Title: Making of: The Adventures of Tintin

The present one that we have with that sort of funny jazz combination choreographing all of his moves and so on and other attempts
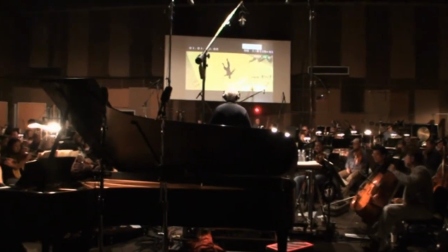2747s
which involved similar themes and we kept coming back to this 1920s early 1930s european jazz and it was such fun
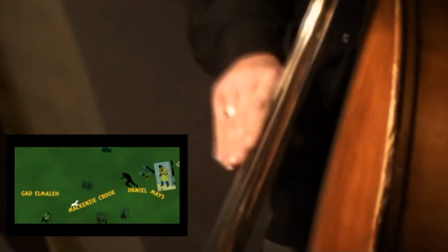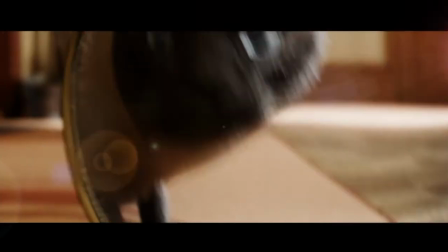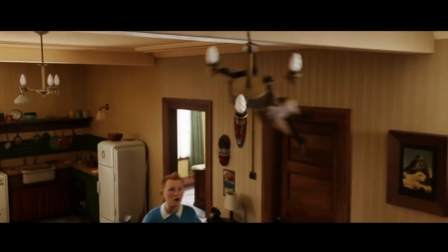2769s
well snowy's music is a is a quick dance i guess you can say and snowy is a very contributive
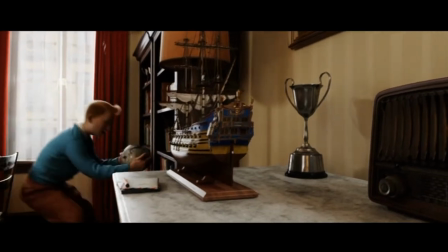2775s
character in the piece he can even steal some scenes if you're not very careful about it or if you deliberately do it, he would do it very successfully. For me, he always provided a lightness and a tempo and a quickness,
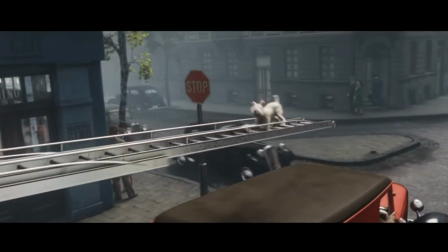2789s
chasing the cat, over the fire engine, finding his way to Carabujan, all of this.
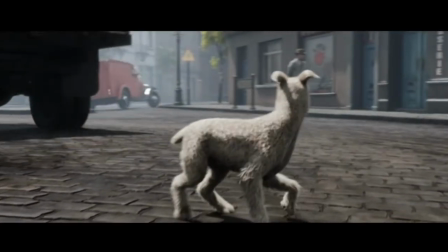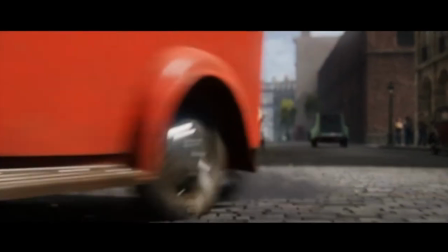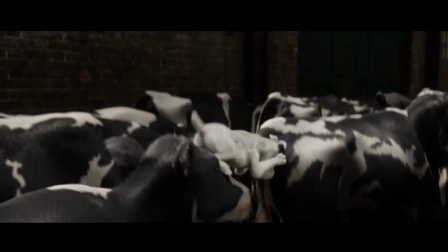2807s
Snowy lightens it right up for us, you know, so he reminds us that actually we're having fun with this. And Snowy contributes a lot in that way, musically, for me.
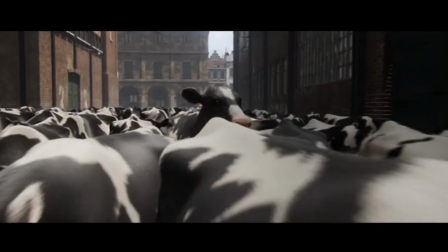2815s
He gave me a place to go to to make things light. that's the essential role
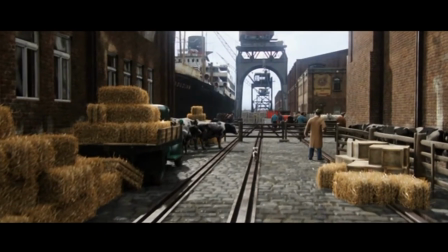2821s
musically for me one of contrast they didn't reckon on one thing
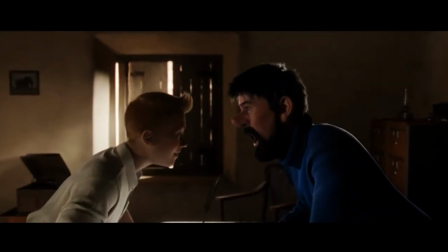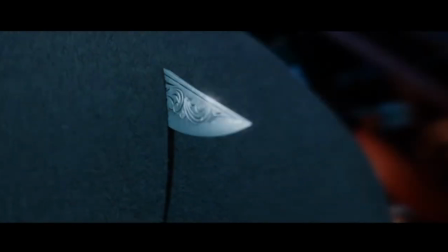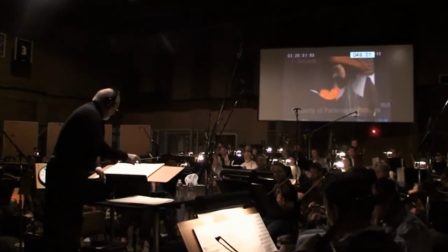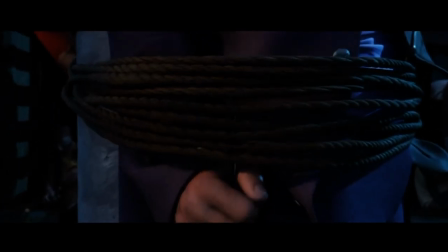2844s
well this transgenerational experience that haddock has
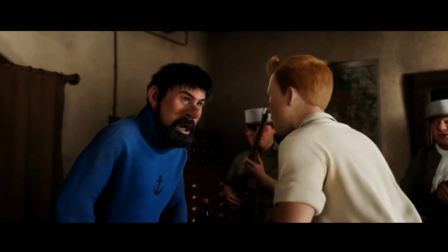2848s
is probably something we'd all like to have we could remember what our grandfathers were doing on a certain day
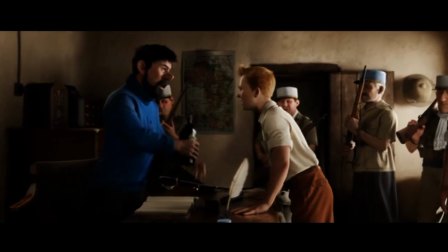2853s
in june and actually feel it in the genetic swirl of things but it was
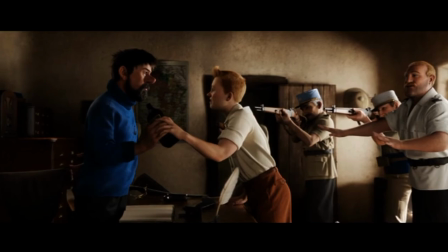2858s
certainly fun to try to link the present Haddock with Sir Francis cutting back and forth is something we can actually do musically.
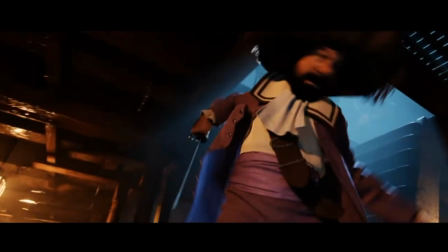2865s
I mean, you can hear Haddock's theme, you can hear Sir Francis' material and actually mix them up and maybe suggest in Haddock's
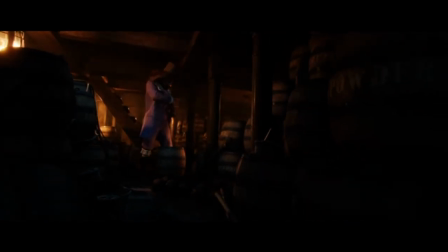2872s
mind or when he's on the screen another suggestion of what Sir Francis was and what his energies were and so on.
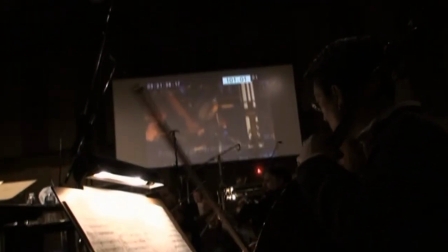2880s
It can be a nice opportunity for music to transpose itself from one time frame to another time frame.
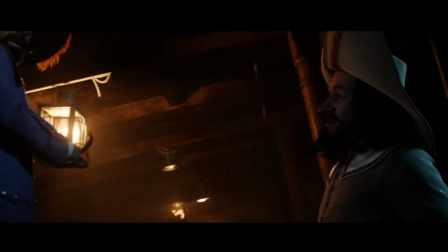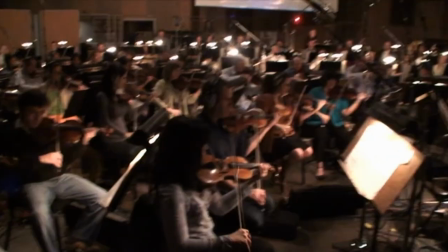2894s
It was just musical fun for me. Well, John scores are never eclectic.
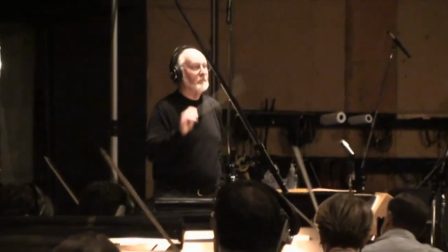2900s
John scores are just the opposite. John scores pull together a style or a tone musically. So John is the bonding agent that unifies all the desperate, eclectic elements of a movie and makes all of us who work with him so grateful for him.